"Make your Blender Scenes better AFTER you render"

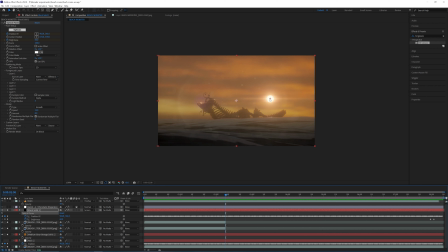So this lens flare has to be also animated. So you could go ahead and position your lens flare and animate that manually. But a way better way to do that is track your footage.
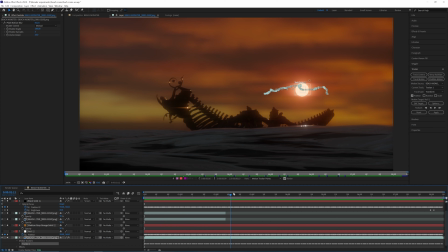So you just select your sun and track it forward until everything is tracked, or as long as you can.
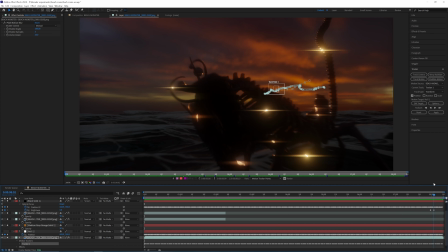You can always fix things if they don't work anymore. Like here, for example, it's blocked by the monster, so it's not tracking properly anymore. So you can go ahead and just estimate where the sun would be. In that case, it doesn't matter because it's the lens flare of the sun, so the lens flare would disappear too, so that one doesn't matter anymore.
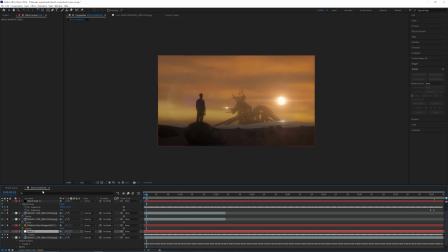Once you're happy with that, you just make a null object, go under layer, new, null object,
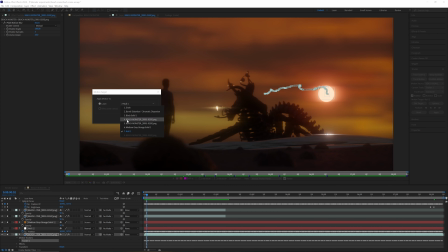and you can edit the target bring your target onto this null object you just created, hit OK, and now you have this null object here. Let me turn it on. Then I'm going to select all this position data from my null object, copy it, bring it onto my lens flare,
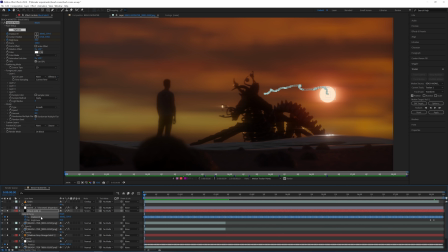onto the position, which is this, and copy it right here, and your lens flares are going to follow the sun,
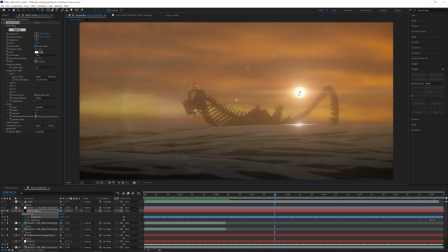and that's this effect.
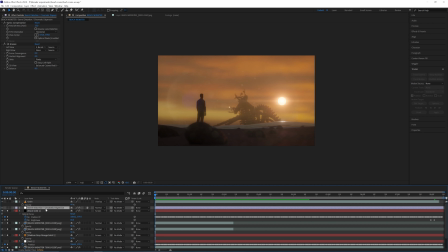On top of that, I have another two effects, the barrel distortion and the chromatic dispersion, and that is two different effects.
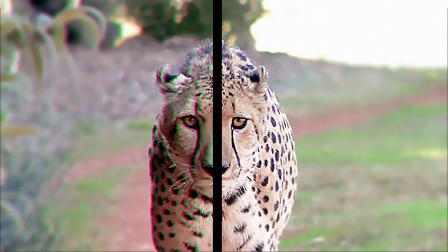You can see on older lenses especially, you can see this chromatic dispersion, like those red blue lines at the edges, and that just gives it a real film camera effect, and you can achieve that with two effects.
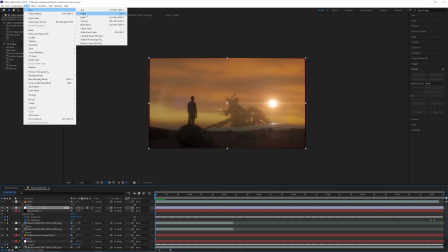So the first thing you do is you make a new layer, go and layer, new adjustment layer, which is this one.
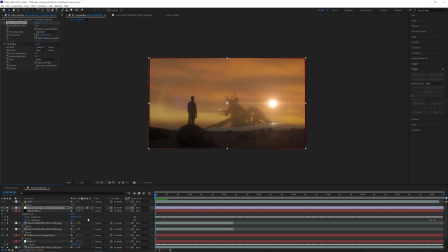Now I'm going to use two effects. Optics compensation. If you don't know where to find it, you can just have your effect presets.
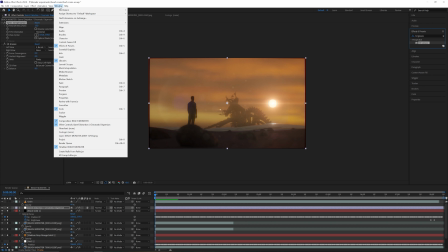If you don't have your effect presets on the side, you can go in Window, Effect Presets, then it's going to pop up here.
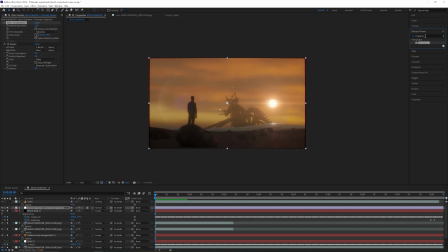Then you're going to look for 3D glasses, and for optic compensation, put both on this adjustment layer. Optics compensation has to be on top for sure. So you're going to change this number to 15, 30, depending on your shot.
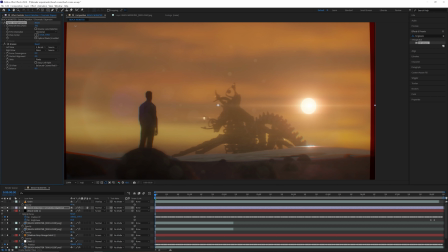You can play around with it, but what it basically does is when I go crazy on this, you can see how my shot is curving like this.
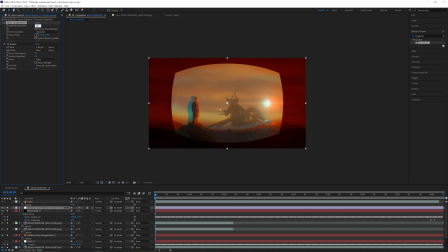So don't go too extreme here. 15 was a nice subtle way to do that.
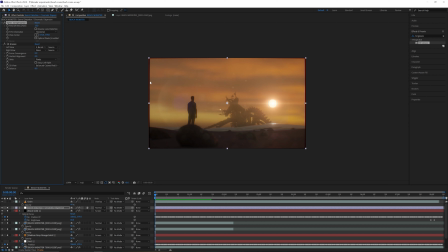It basically distorts the edges off your shot like in a circle way, and it does look very cool and looks very like it's shot on a film camera. Now the second effect is for the chromatic dispersion,
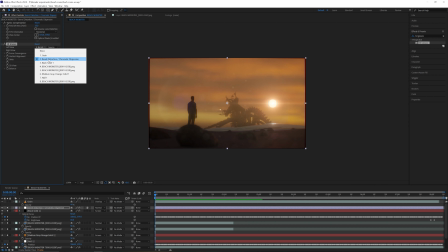and what you need to do is once you have it, use your adjustment layer. Mine is called barrel distortion and whatnot. This is the layer I'm selecting here. In right view, none. You don't want anything there. You don't touch these settings, and then under 3D view, you just select balance colored red and blue.
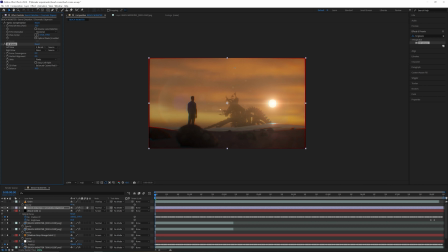And now with this number, you can select how strong you want this effect to be, and that's really depending on your shot. But again, you want those effects to be subtle. You don't want to go too extreme because that gives away what you did there. So you want those things to be subtle, and when people watch it, they don't really realize it, that they've seen it, but it's still there.
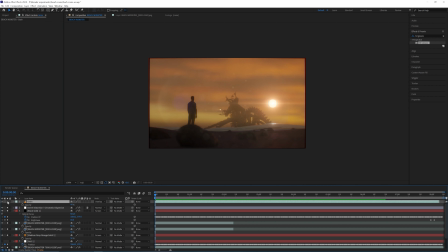Now, on top of that, what I really like to do is put grain on it. Film grain. If you're part of my Patreon and YouTube membership, you can access mine, but I'm sure you can find your own online, which is basically just film grain.
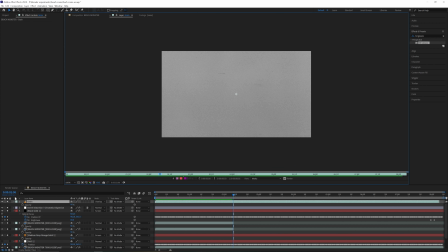Looks like this, and that's just put on top of everything.
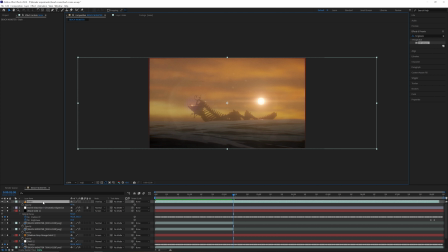And one extra move I like to do is, you see how it's like stretched out to the side, because I'm basically trying to pretend it's a anamorphic lens. You need to see all those lens flares are stretched out, so I'm pretending it's an anamorphic lens.
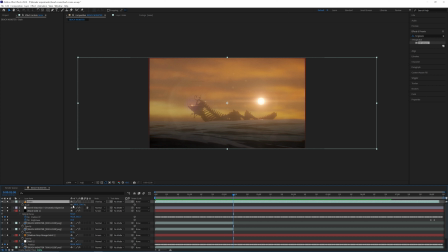So in that case, if you try to pretend that too, you go on scale and stretch it out to the sides.